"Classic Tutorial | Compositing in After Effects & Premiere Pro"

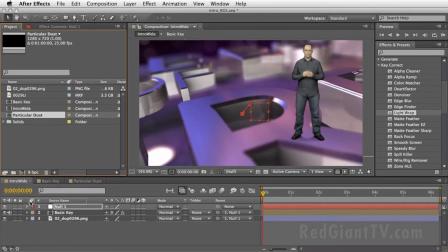20:36 So I'm going to go back into my intro wide here, just drag down my particle dust and place it under myself. And then just to tie it to the faux camera move that we have, I'll parent it to null number 1.
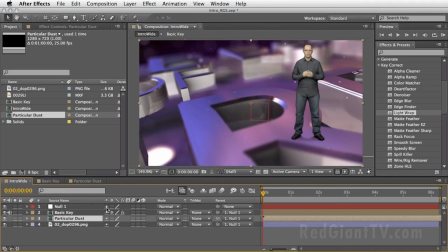20:52 And if you feel that this is a little bit too strong, you can always press T and lower the opacity of this comp. So it will even mix better with the environment that we have.
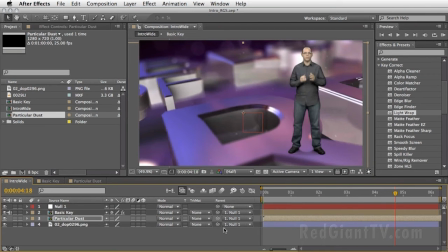21:04 And this little treatment will add life to the whole scene. It will give it a little bit more something to watch while we are just seeing, a person standing and talking.
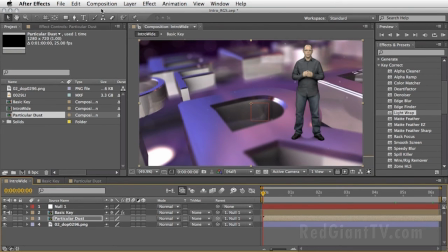21:17 Okay. What I will do is basically render this composition to a video file and then import this video file into Premiere and then add some color correction.
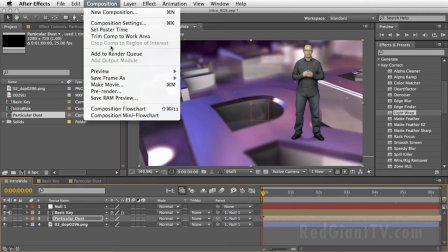21:28 So for that, I'm going to Composition, Add to Render Queue.
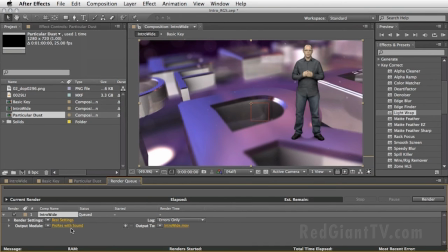21:32 I'm going to render this in a ProRes format with sound just to keep the quality nice and sharp. And through the magic of editing, I will meet you when this render is done. Okay, so the render is finished.
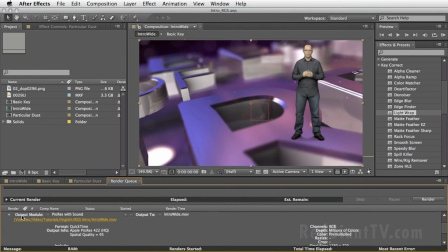21:48 Now we can open the output module, drag the name back into the project in order to import the project back here. And now what we can do is copy the clip from here, return to Premiere Pro,
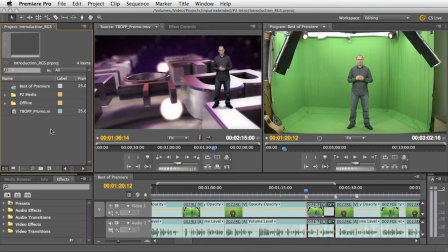22:03 activate the project panel and paste it inside. Here inside Premiere, I will take my render,
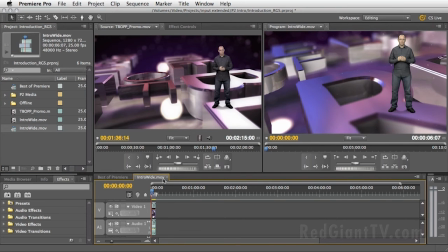22:12 drag it onto the make new timeline here in Premiere and just zoom to fit in order to see everything.
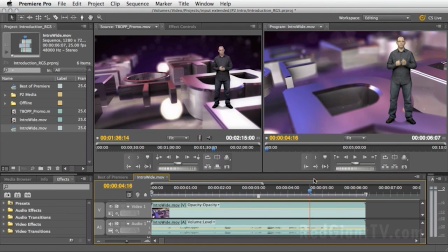22:20 And we can basically see this is what we came up with and this is the end result. And as I told you, the reason that we came back inside Premiere is the ability to preview and playback this clip much faster than inside After Effects,
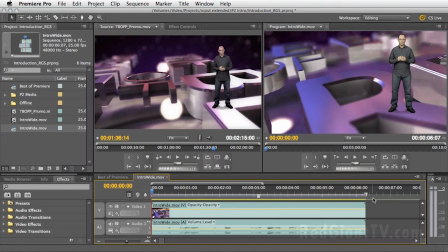22:36 although these plugins are available inside After Effects if you rather continue working there. So it's up to you basically. But for me, I like to see things as they are rolling. So we'll start with the looks.
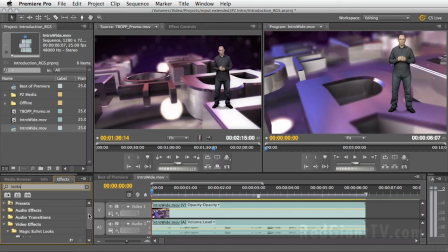22:51 I'm just going to type down looks, which should isolate the magic bullet looks. I will place it on top of this clip.
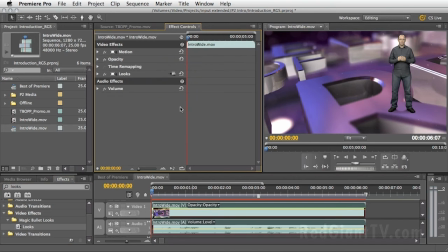23:01 Head over to the effect controls, open it up, and then press on the edit look. And this will launch the full interface.
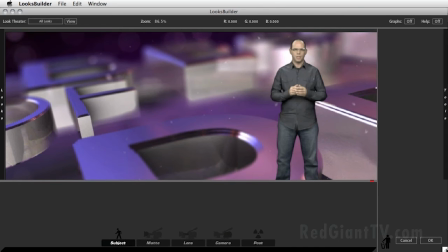23:10 I'm just going to squeeze it to the recording area, the tight recording area, and zoom out a little bit.
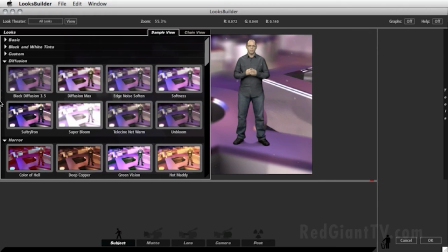23:17 In most of these cases, I usually start with one of the nice presets that ships with the product. So in this case, I'll choose to start with the edge noise soften.
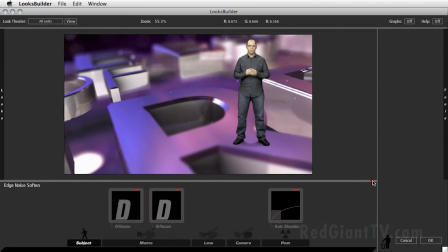23:30 I apply it and then turn it on and off so we can see what it will do. And I think that I want to add maybe a little bit more treatment to the lens and also maybe a little bit of color correction after everything to the post.
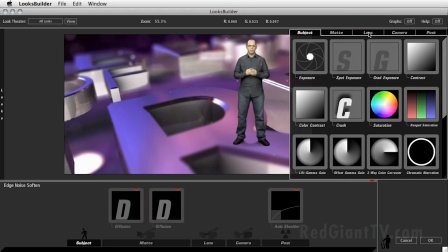23:47 So from the tools here, I'm going under the lens category and I will take one of my favorite, the swing tilt option.
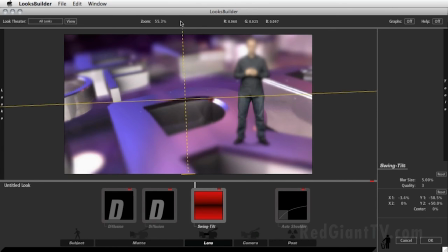23:55 Just drag it over here. And this will allow me to even exaggerate the depth of field that we have here.
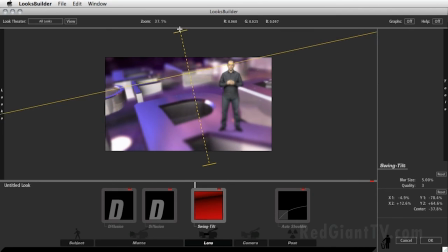24:04 So what I'm going to do basically is just take this and place it just around the person, this person head. And then maybe just drag it a little bit to widen up the effect.
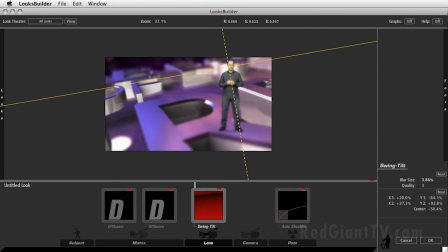24:22 And then I'm going to change the blur size down heavily, maybe to around 1.25. And this will add a little bit more depth of field to the whole scene.
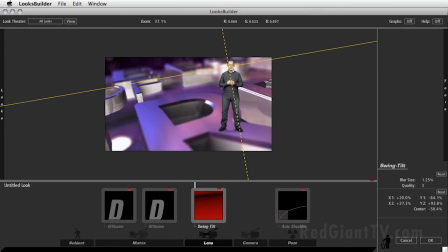24:39 I really like it, even though it's a very subtle effect. I also want to color correct everything.